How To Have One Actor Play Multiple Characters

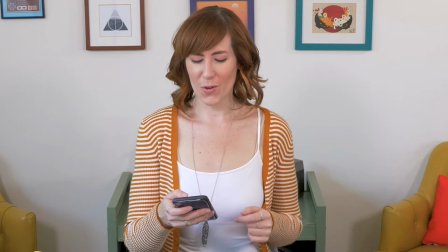(0:00) Ah, now to upload this super cute photo of Sven. Whoa, who are you?
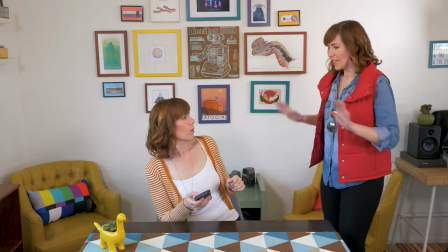(0:05) I'm you, from the future, and stop what you're doing. Wait, why?
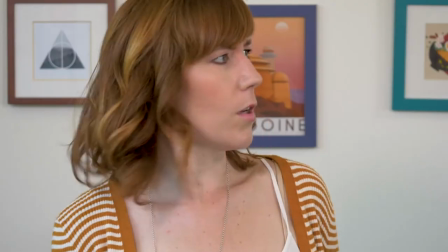(0:10) If you upload that photo of Spence to the internet, it'll start a chain reaction the world will never recover from.
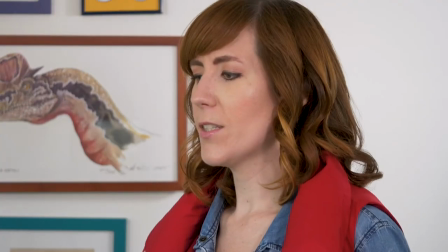(0:17) Cuteness overload.
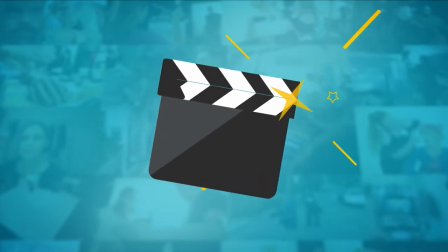Hello, filmmakers. Ash here, and welcome to Film It Yourself. There are plenty of movies that make you see double, such as Coming to America, The Nutty Professor, or The Nutty Professor 2. Pretty much most Eddie Murphy movies, actually. And while this might seem like a movie-making trick of the past, it's actually still commonly used today in films like The Prestige, Adaptation, and Now You See Me Too. So whether you're planning on faking twins or in short supply of actors, here's some tips that will help you make one actor play multiple characters like a pro. The first and easiest way to pull off a multiple character effect is to shoot a wide shot framed wide enough for all characters.
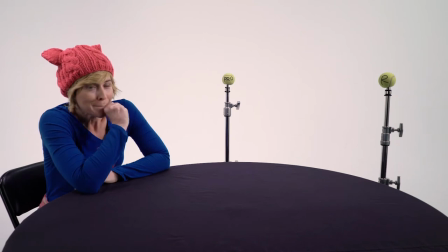(1:12)
So, for example, in this shot, we have the same actress playing three characters.
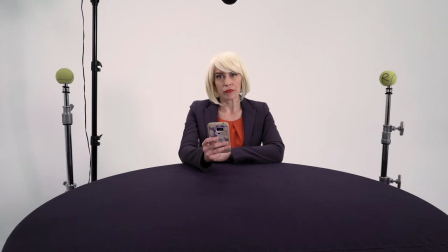(1:18)
I framed to accommodate for all three of them and shot each separately.
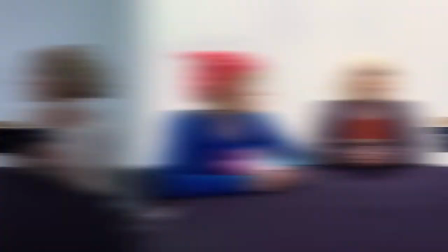(1:23)
Then, once they are stitched together in post-production, it looks as if they are sitting next to each other, having a conversation. For more on how exactly to pull off this kind of shot, check out my movie on multiplying yourself here. Now, it's easy to think you can just set up your camera, shoot a few shots, and voila, you've got doubles.
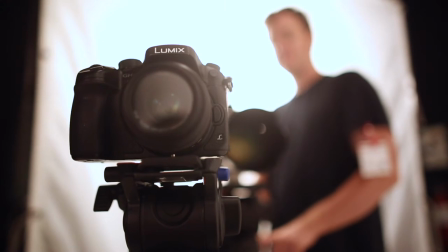(1:42)
But it's a little trickier than that. First, it's crucial you don't move or bump the tripod or any of the set decor.
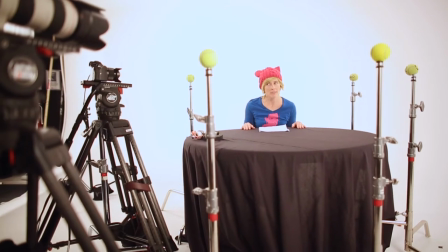(1:51)
You need the exact same framing for each character,
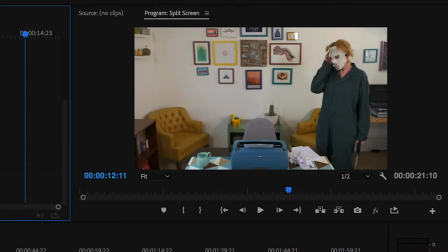(1:54)
so any changes to either the camera or the set could result in issues when trying to pull off a seamless crop in post. Second, the correct eyeline is what's really going to sell this effect.
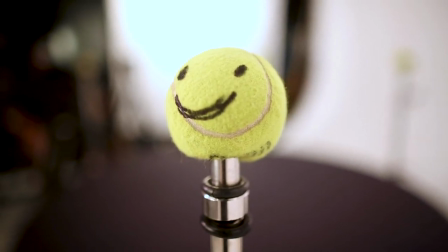(2:06)
So, in order to achieve this, use tennis balls on C-stands and place them at eye level for the characters they represent.
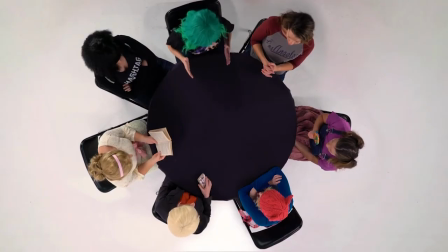(2:15)
In this example, the actress was playing seven different characters,
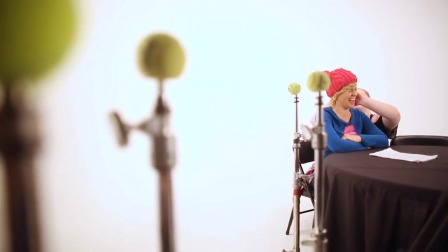(2:19)
so it was imperative that we not only maintain correct eyeline, but also character position.
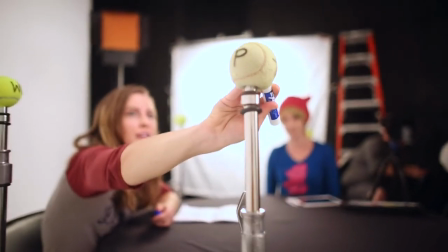(2:25)
By putting letters on each tennis ball to represent the characters,
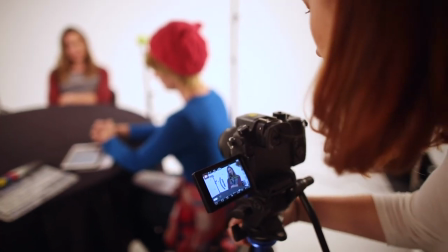(2:29)
the actress was able to quickly identify where she should be looking when addressing them. Now, of course, things get even trickier when your characters are talking to each other, as they can easily step on each other's lines.
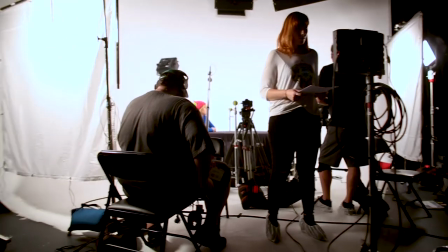(2:43)
So, to make sure your talent is giving the appropriate amount of space between lines,
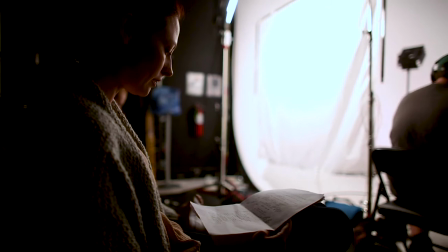(2:48)
I recommend having someone on set who can be a dedicated line reader for them.
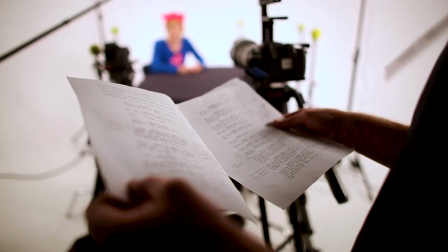(2:53)
Every time you shoot a shot for a character, the line reader can then read the lines for all the other characters,
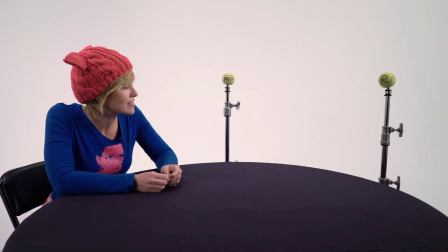(3:01)
giving your talent something to play off of and preventing dialogue from overlapping. But while a line reader definitely helps, timing can still sometimes be an issue.
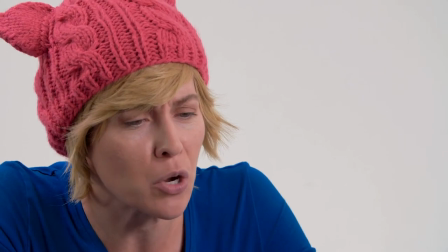(3:11)
So make sure you also shoot close-up shots for each character so you have something to cut away to if need be. Now, a wide shot is usually the easiest way to achieve the multiple characters effect, but the effect can be fairly obvious, as characters are most likely staying stationary in their designated parts of the frame. So, if you want to really sell that your characters are in the same space, you have to show them overlapping, just like other actors would. You can, of course, achieve this by doing a lot of rotoscoping work in After Effects, but an even easier way to pull this off is by using a practical camera trick in an over-the-shoulder shot.
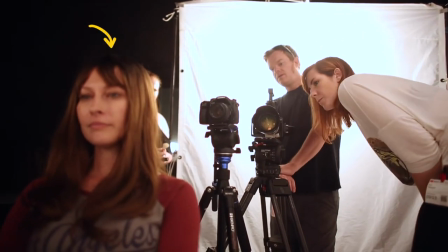(3:54)
By using another actor or actress as a shoulder double,
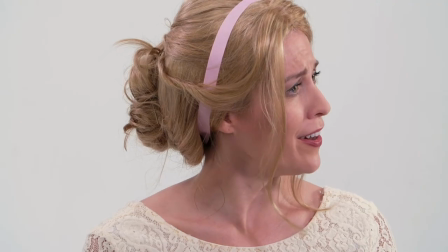(3:58)
you can make your characters feel like they are in the same space and talking to each other. It's pretty simple to achieve this if you have only two characters to worry about.